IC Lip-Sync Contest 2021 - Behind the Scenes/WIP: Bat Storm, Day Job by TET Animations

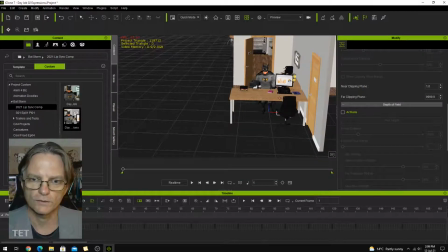12:00 I was thinking that this desk here was more of a
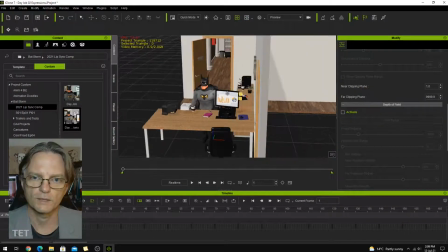12:05 reception area, but throughout the course of making this it turned into a human resources department and
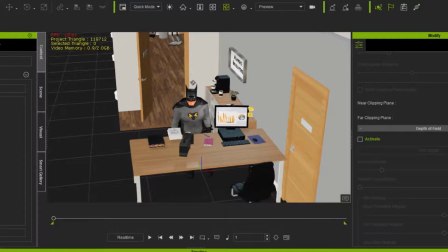12:13 He's sitting for a job interview much like in the original GoAnimate
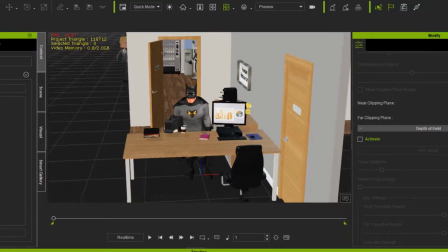12:19 animation that this was inspired by and the whole set is
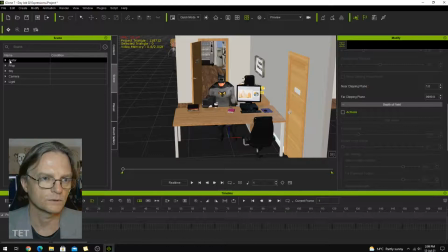12:24 an office set that I bought Office Collection 1 it's from.
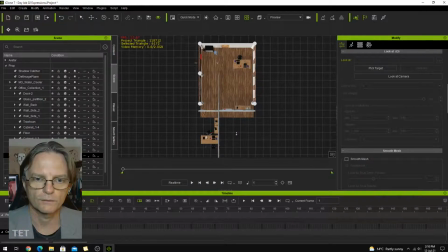12:29 You can see how I sort of moved everything around. So he's out the front here. This is where all the office stuff was. I put in all this wall stuff.
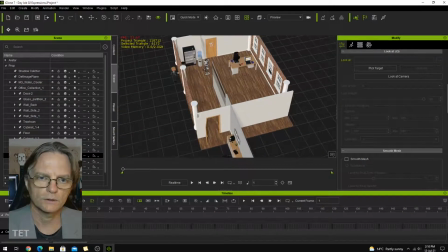12:39 This door. And the only other thing I wanted to highlight. You can see these two 2D cartoon characters here.
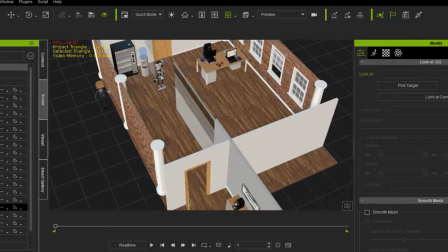12:48 They're just, they're taken from the original water cooler animation that I did in Cartoon Animator. which this particular entry is referencing.
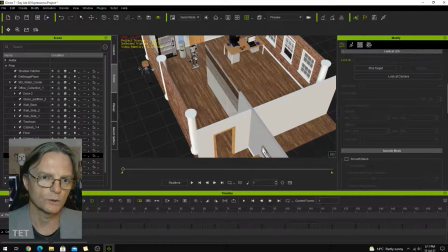12:58 And since you can't see this character walk in, I didn't worry about the fact that there's no door there. You see he just moves straight through the wall.
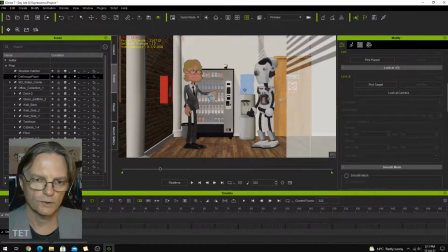13:11 So those two characters are just exported from Cartoon Animator as a pop video and brought into here on a whatever it's called, death image plane.
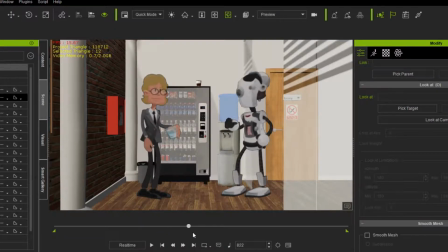13:23 See they're just sort of going through the same motions that they were in the original animation standing next to the water cooler here and this is the robot water cooler ballet and this is actually an avatar of myself
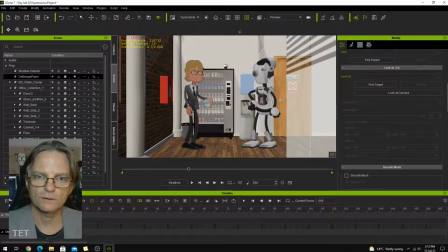13:39 and the only other thing i did in here was with the camera
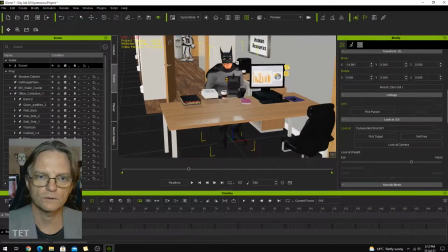13:43 is adjusting the depth of field on that so that characters in the background
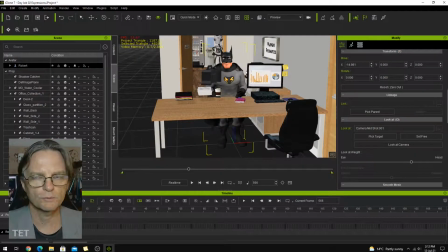13:48 would be slightly blurred because i wanted them to be in there but I didn't want them to be too distracting I just wanted the reference there so that people who sort of know what I'm referencing would see that and sort of get an extra buzz out of it and
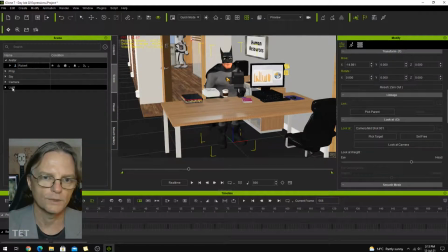14:06 most of the lighting is just the standard lighting which I've just moved around a bit so that this area would be better lit but I did put in an extra light
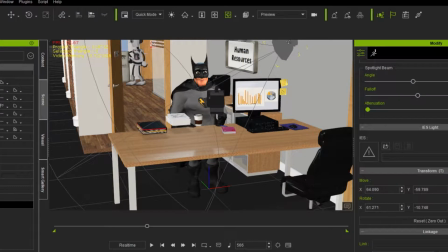14:15 an extra spotlight which is just here to stop this computer from casting a shadow across it across him and this light actually dims as he leans into it you see him move across like that it dims a
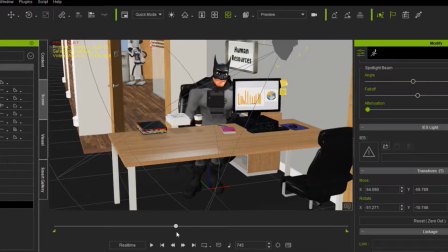14:34 little bit so that the lighting when he's there isn't too different from when he's sitting up straight so as he moves across this dims then as he moves back it brightens up again.
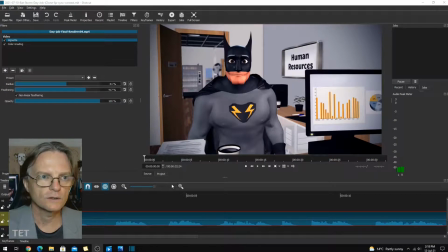14:47 So here we have the final animation which I edited together in Shotcut which is a open source free video editing platform and I pretty much just exported my clip from iClone into here,
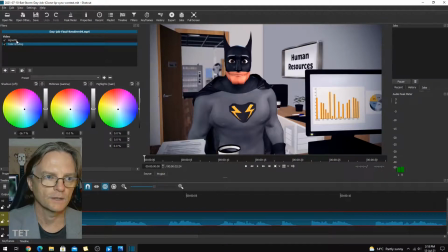15:04 did a little bit of colour grading on it and added a Vigenet just to take the harshness of the corners
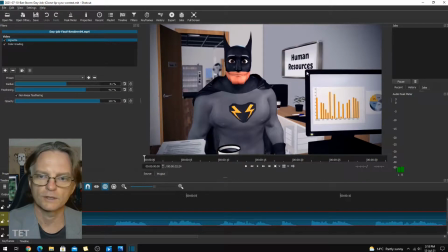15:11 off there. You see the colour grading I went for like a blue sort of tint. I didn't really like the green tint that it had coming out of iClone. But beyond that I didn't really do much else. You can see in the timeline it's just all that clip and then you get to here and it's the
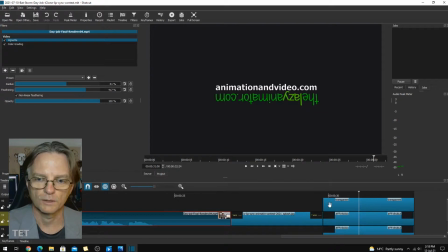15:30 end title card and then my own title cards that come into play.
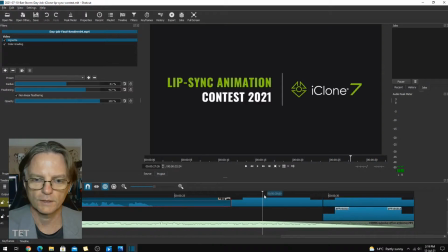15:37 I did obviously add a bit of sound design with office noises.
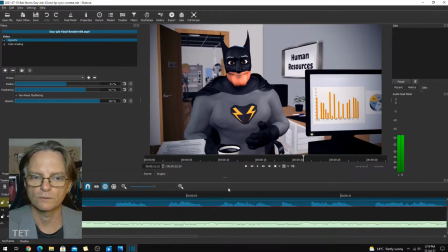15:42 I just added my standard office ambient sound noises just in the background just to make it feel like a real environment. But that was pretty much it and that's pretty much the entire sort of process I went through to make my entry for the lip sync contest. So there you go I hope you found that behind the scenes video interesting. Good luck to everyone who's entered the competition.